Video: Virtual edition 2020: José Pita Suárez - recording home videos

Hello everyone, I am José Pita Juarez and I'm recording this from sunny Mexico. And well, before anything, I would like to take a moment to thank my dear friends Antigoni Goni and Michele Rosaclot for inviting me once more to this fabulous idea that is the Volterra project. This edition is going to be entirely digital, so well. Otherwise, I would be in Italy right now, but no matter. So, well, let's dig in right into it. Today, we're gonna talk about a few ideas and tips that are gonna help you improve your home videos. And I want to divide this in two parts. The first one is just ideas and suggestions that don't require any additional investment on equipment that will instantly improve your videos. And secondly, we will talk about some additional equipment you can acquire to make more professional videos. So well, let's get right into it. We're gonna start off with lighting. Um, the first thing we need to understand is that there are two types of light as a general rule: artificial lighting and natural lighting, such as the one I'm using right now. And within that, there's also harsh light, direct light, such as sunlight, direct sunlight, and diffuse light, such as the one I'm using right now, which is under the shade of a big palm tree. We should always try to get diffuse light because it's much more flattering.
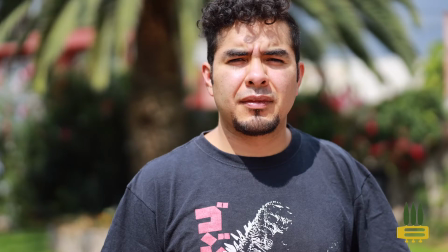Harsh light, on the other side, creates harsh shadows on people's faces, which are very unflattering. So just keep an eye out. Always try to get diffuse light, no matter the source, even if it's artificial, natural.
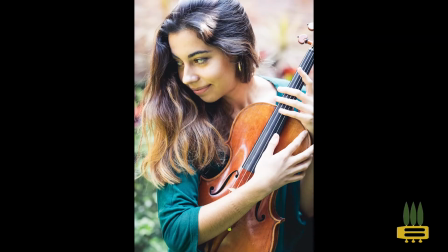And if you're outdoors, such as I am right now, um, a good place you can get diffuse light is under the shade of big trees. Again, such as myself, I'm right now under the shade of a palm tree.
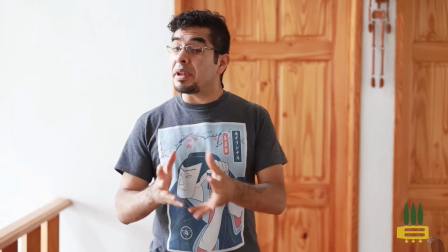Other sources of natural lighting are windows when we're indoors, such as I am right now.
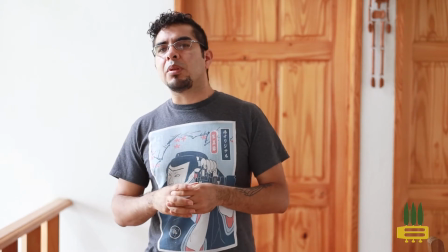And again, the same principle applies. Avoid harsh light.
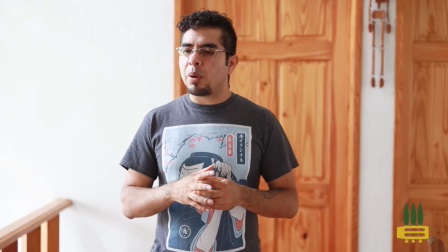Um, Windows that point north or south are especially
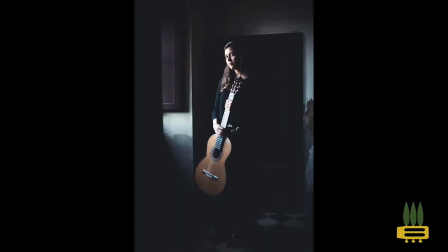helpful for this purpose because direct sunlight never leaks through them.
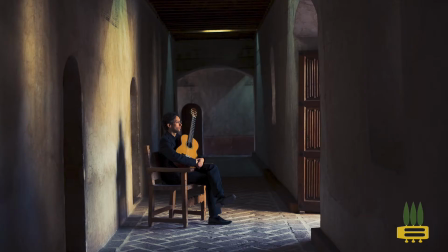So it's a very flattering, uh, soft light.
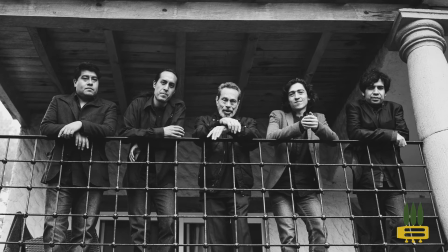Right now I have two big windows to my right,
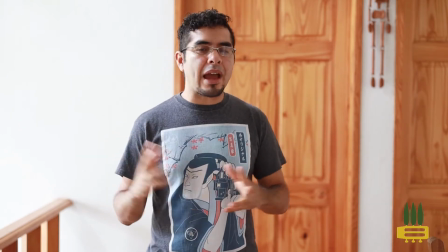and as you can see, having it to either side of you works very nicely.
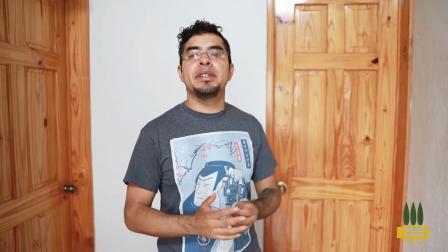Another way you can do it is also if light from the window is right in front of you.
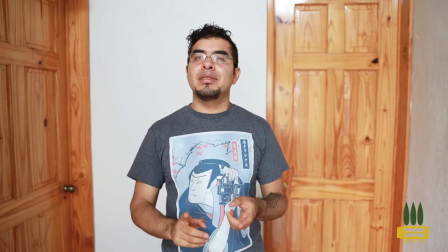There is something, however, that you should always avoid, and that is backlit situation.
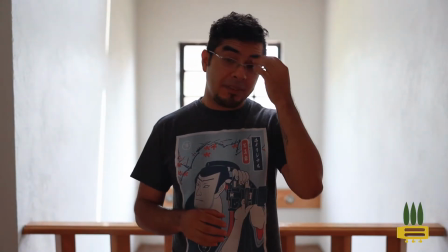This is a very common mistake when you look at homemade videos. Having a window behind you.
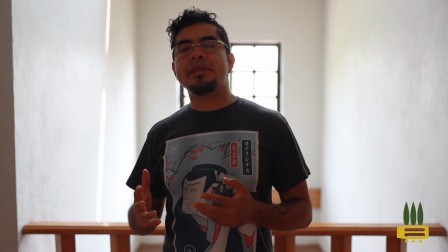And you have to understand that a camera sensor works very differently from the human eye.
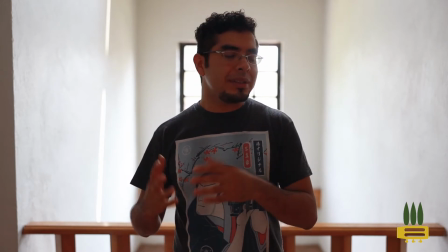If you were to be standing right where the camera is right now, you would see me fine, but cameras don't work that way.
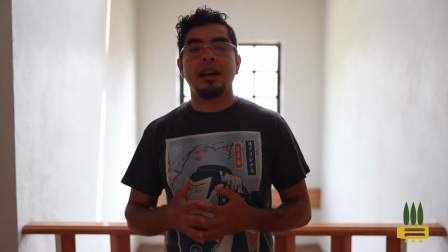We have to light ourselves very well in order for the camera to do a proper job of making a decent rendition of us.
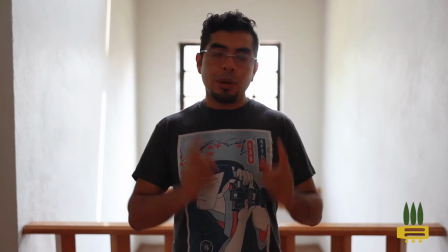So avoid this situation.
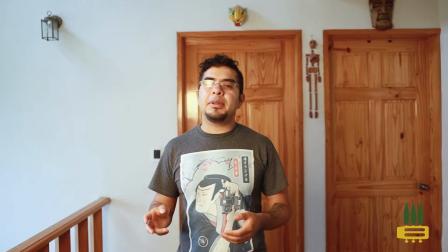Another situation that you should be wary of is mixing different types of lighting because different light sources have different colors.
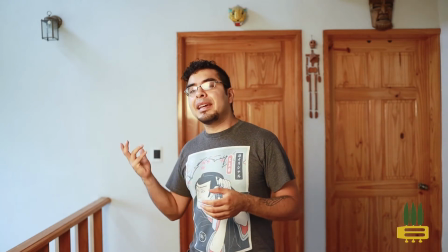So for example, daylight has a bluish tint to it.
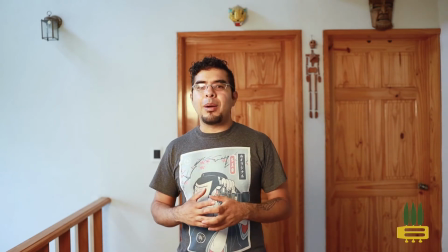And if you have artificial lighting that's a different color, well, you get weird coloring such as I have right now.
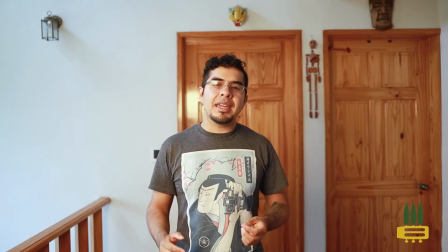You see often this when people have artificial lighting and they have a natural light source close by.
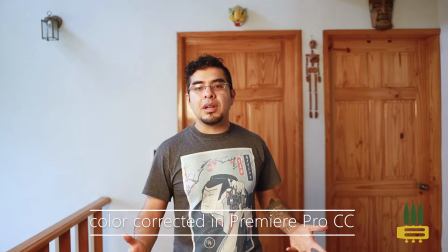It can be a window, and I don't know if you've noticed this,
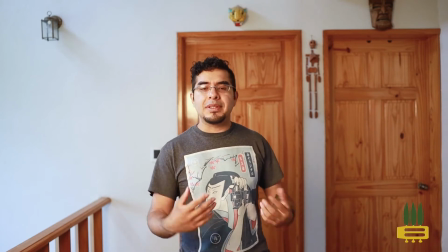but sometimes either the window or rather whatever is outside the window looks weird as far as colors go,
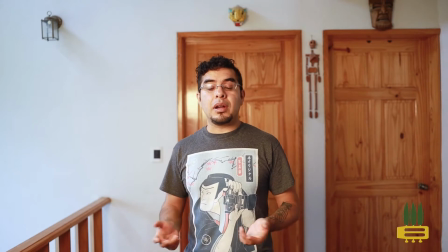or the person looks off.
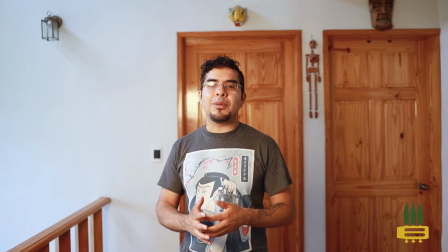So that's because the camera can't decide on what is the right white balance, or that is to say, how colors should look.